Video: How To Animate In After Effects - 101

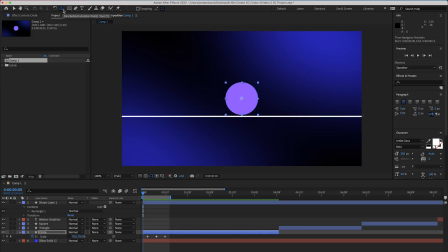So we can use the anchor tool here by clicking on it, and then click and drag on the anchor point here down to the correct location,
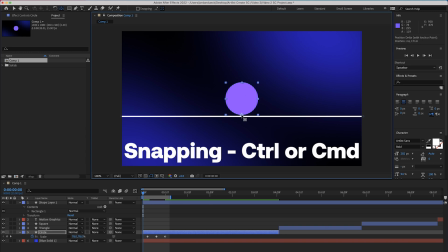holding Control or Command as we do that so that it snaps to the edge of our shape. Now our motion looks like this, way better.
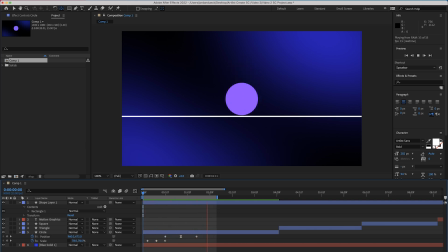And you can start to feel how this really captures what the object would look like in real life. Awesome, so now let's add a few more keyframes to create an additional bounce. And we can copy and paste these position keyframes again to get exactly the same bounce as before, but just increase that middle keyframe so that the ball goes higher.
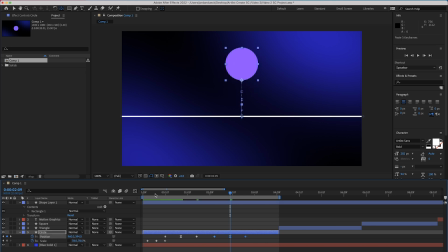And to add a little bit more realism, we can decrease the horizontal scaling during the vertical ascension of the circle to give some additional life and character to our ball so that it feels like it's accelerating upwards, and then bringing those scales back to normal at the top of the arc. Now, if we play back, you can see that we're actually getting somewhere with our animations.
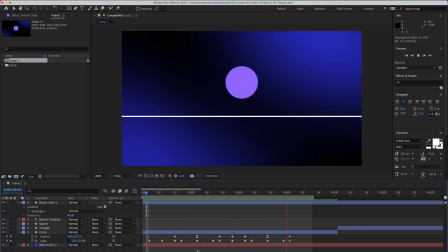By all means, it's not perfect, but you can absolutely see the progression. And you can see how much of a difference adding those easy ease ins and outs makes to giving an organic feel to your motion. But you might want to have even more control over how those keyframes interact, more than just a binary yes or no to whether or not there's easing.
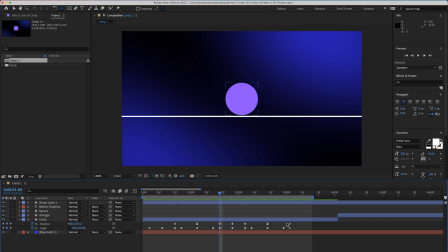And this is where the graph editor comes into play. Highlight the keyframes or the parameters that you're interested in,
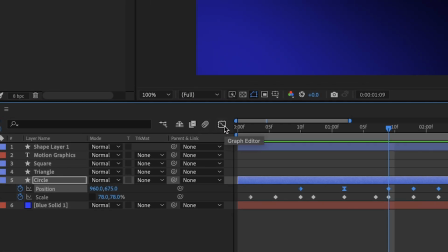and then you can click on this button to change the layout of your timeline to go from portraying
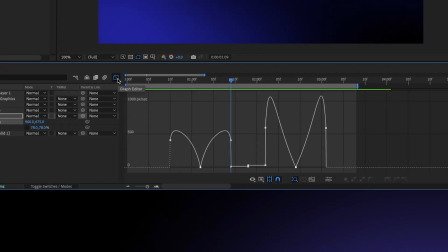simple keyframes to showing you a graph editor for the actual motion of your object. There's a lot of different ways that you can use this feature, but I feel like the best way to start with and the most intuitive way to start with is through what's called the speed graph editor.
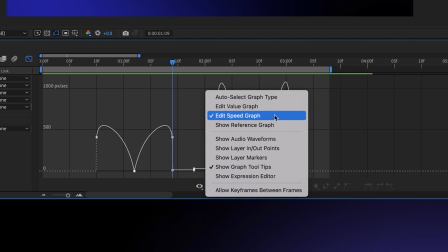A lot of animators will like either the value graph or the speed graph. And please play around with them and find what one is most intuitive to you personally. But if you're just new to After Effects and you don't know where to start, in my personal opinion, I feel like it's easier to understand the changes to speed rather than the changes to position.
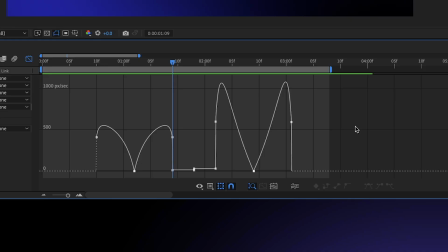But that's just my personal preference. So you can select the kind of graph you want to use by going down here to this icon and selecting it. And for me, I'm going to choose Edit Speed Graph. Here, now our keyframes are displayed as a representation of how fast the object is moving.
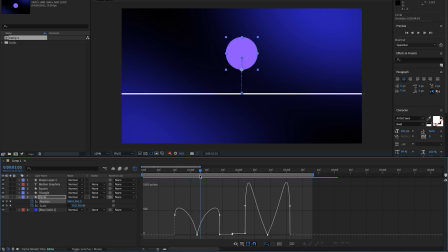Left to right is still the progression of time, but lower means slower, if not stopped completely, and higher means faster. Now let's say that you want our circle here to come to a stop even more gradually than it does just by using the easing features.
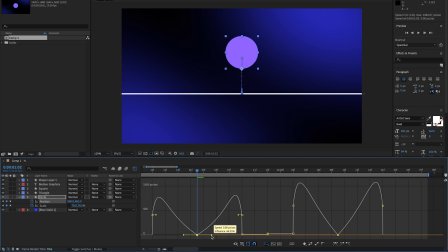To do that, you can pull this tab out here, which will control how quickly or how slowly it comes to a stop, with an incredibly high degree of specificity.
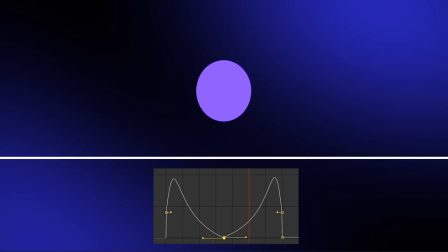I've put it on loop here with the animation on top and the speed graph value on the bottom, so that you can get an even more clear sense as to how the speed graph represents the finished motion in the shot. Now, we've covered a lot, not just in this video, but in all the videos we've created on this topic of motion graphics. But I wanted to tie everything together with one last thing, and giving you a way to implement all of this information into a new feature, a transition.
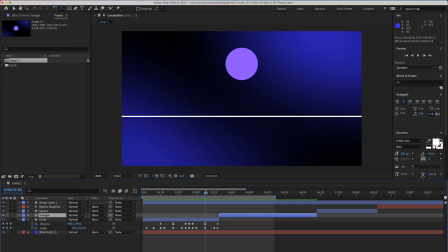So we're gonna be working now with rotation. Now, if you were to rotate the circle we have here, you wouldn't really see much, would you? You can't really tell if it's rotating around, so we're actually just gonna be rotating the triangle that comes next in the sequence as a way to morph and transition from one shape to the next.
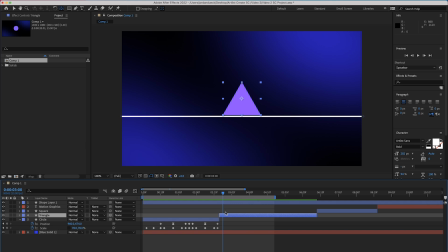So let's try to bring up the rotation parameter of the triangle by selecting it, and then hitting the R key. And here we get our rotation parameters. Now it's starting in a nice position, and this is actually also the position we want it to end in as well. So let's make our first keyframe and then move forward a bit, and then click and drag out the rotation to rotate it more.
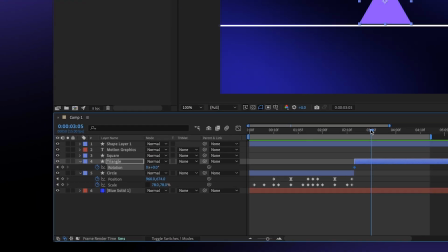But we should notice that as we pass one full rotation, we see the number here with an X present.
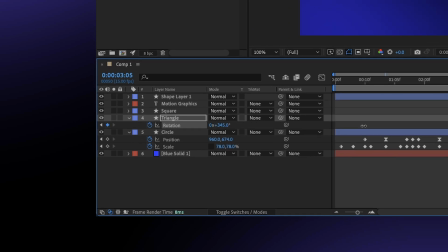This number denotes the number of full rotations, so you can keep track of the motion if, for example, you wanted it to start and end in the same rotation amount, but make a few rotations in between that. So what I can do is actually just leave this number at 0 and then key in the number of rotations that I want it to have.
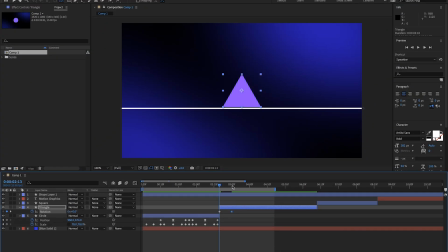So what we have here is that our triangle starts and stops in the same rotational alignment, but it rotates between these keyframes. Awesome. So how does this help us to implement a transition? Well, let's take what we learned with keyframing and easing and start to make this animation feel a little bit more smooth and organic.
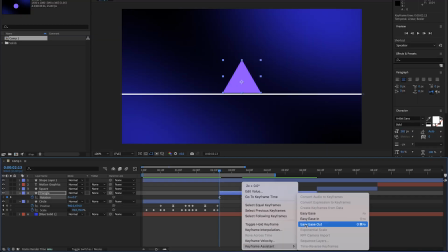Let's add an ease out at the start and an ease in at the end. Then go back to our graph view here and pull out these handles to make it a little bit more extreme.
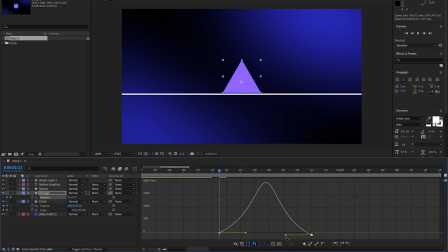I like that a lot more.